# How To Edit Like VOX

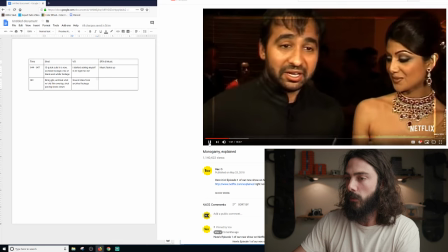Belgium, King Baudouin married Donna Fabiola. I think I'm a very lucky man. A beautiful shot of the new royal couple.
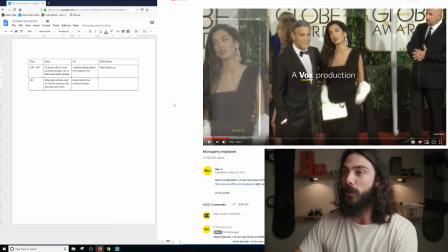So he says, "I'm a very lucky man."
A beautiful shot of the new royal couple.
Like, all of those sound bites are related to relationships, which is what this intro is about.
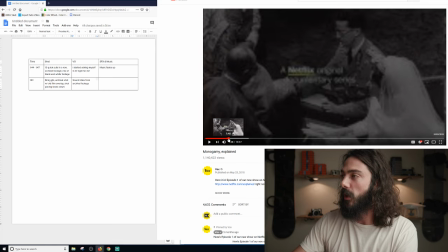And so now we're gonna look at Donna Fabiola.
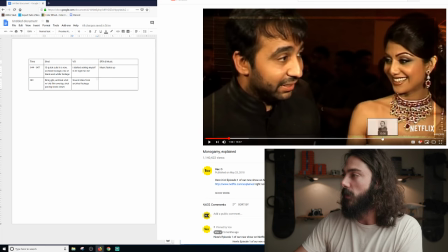So this has a new overlay on it. If you look at this frame here, there's a square. There's a box going around here. That is, I'm assuming that's after the fact. I don't think that that's part of this footage.
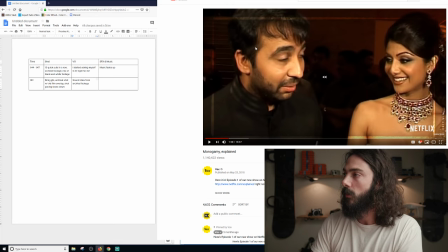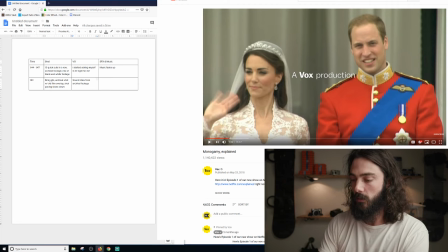So I think they added that overlay. Square overlay. And then now we've got another title popping up on here.
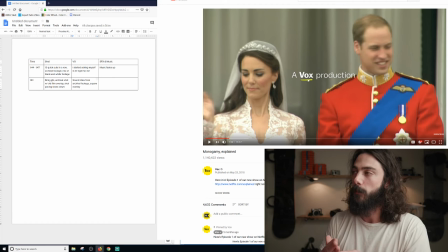And again, now we're underlining the more, they're really emphasizing Vox in this, a Vox production. So it's a Netflix series and a Vox production, right? And I like, that's totally fair and makes sense.
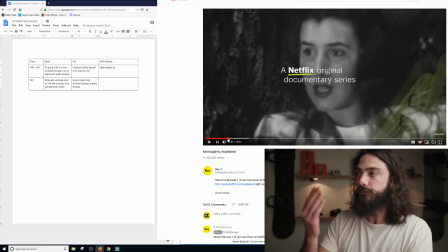So like, if you were making this, you might underline your production company's name or whatever.
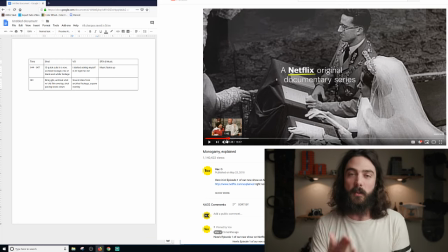And another thing, I just saw, like, as I'm doing this, I'm always seeing new things as I go.
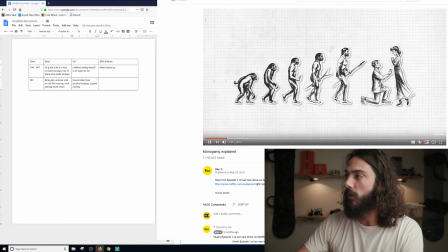The overlay right here.
He right.
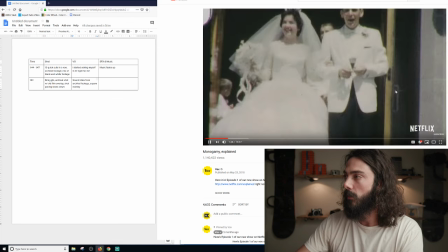Asking myself, is he right for me?
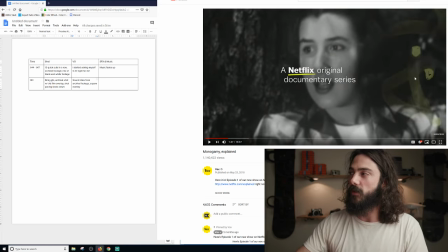So that overlay, this like writing overlay that's flashing right here on the right-hand side of the frame, it is the same color, or it's probably the same color as this underline here, but it's actually just like a lower transparency, lower opacity. So I like that, kind of like subliminally ties it together, which is really cool.
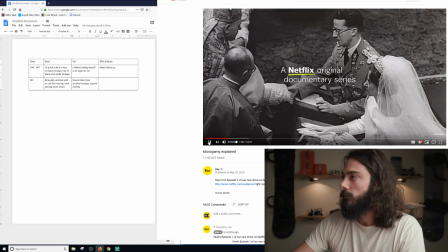King Baudouin married Donna Fabiola. I think I'm a very lucky man.
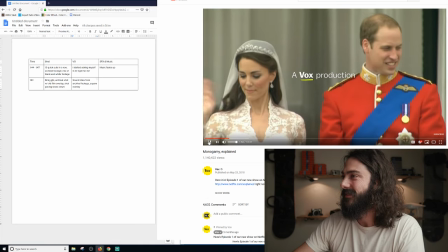A beautiful shot of the new royal couple.
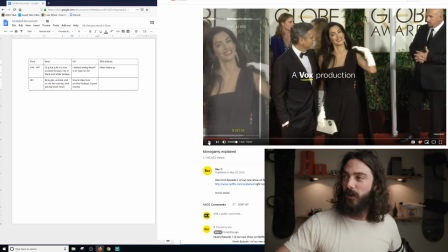Okay, and so now this frame, like, we're gonna talk about this frame a little bit more here.
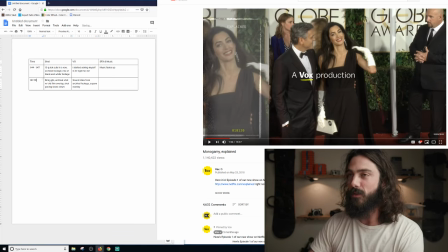So I'm not gonna do tons of notes on this as we go. I'm just sort of gonna talk through it a little bit more. But this one right here is, again, in this series, they do this in the intros all the time.
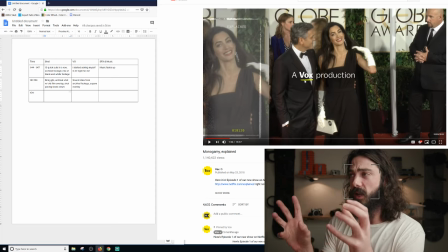And I'm guessing like right around the same time. It's like sort of a plug and play formula. And so in this frame, we have, this couple, George Clooney. I don't know her name.
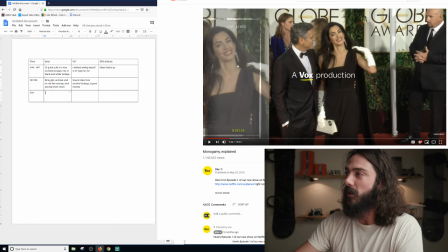And they're here, and they have the frame replicated on the right-hand side, and it looks like it's exactly the same. They've matched it up. So basically what they've done is they've taken this shot and however long it is, and they've cut, they've copied it and probably put another layer on top of,
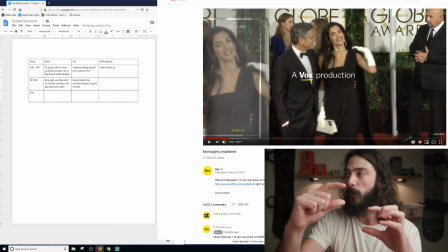so they took the shot and then they put a new layer with the same shot and they matched it up so it's the same exact timing. And they've cropped her out and they've slid that over on the left-hand side over here. And they've put the same border graphic just on here.
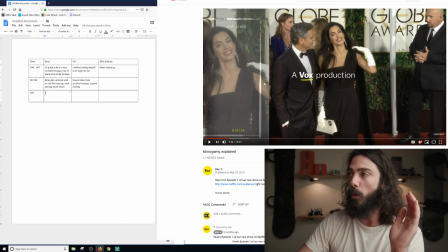They've made the opacity maybe a little lower, and underneath that, they probably put a white matte. So they put like a white matte underneath her. So when you drop the opacity underneath that, you're going to see like that faded look coming through with this graphic over top.
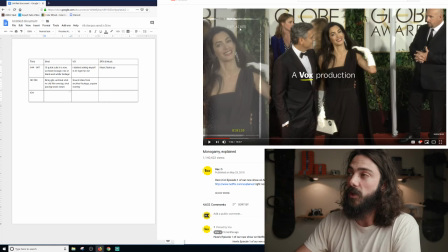And they've got Explained, which is the name of the series, kind of like subliminally stamped up here. And then sort of this weird time code that is, again, the same color as a color that's underlined for the Vox production. I don't know what that time code means. And you think maybe it's a date?
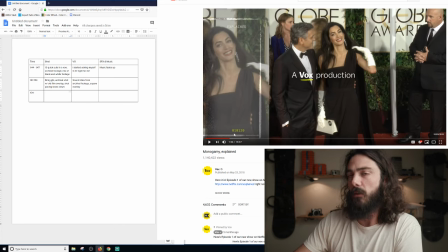I don't know. What do you guys think that is?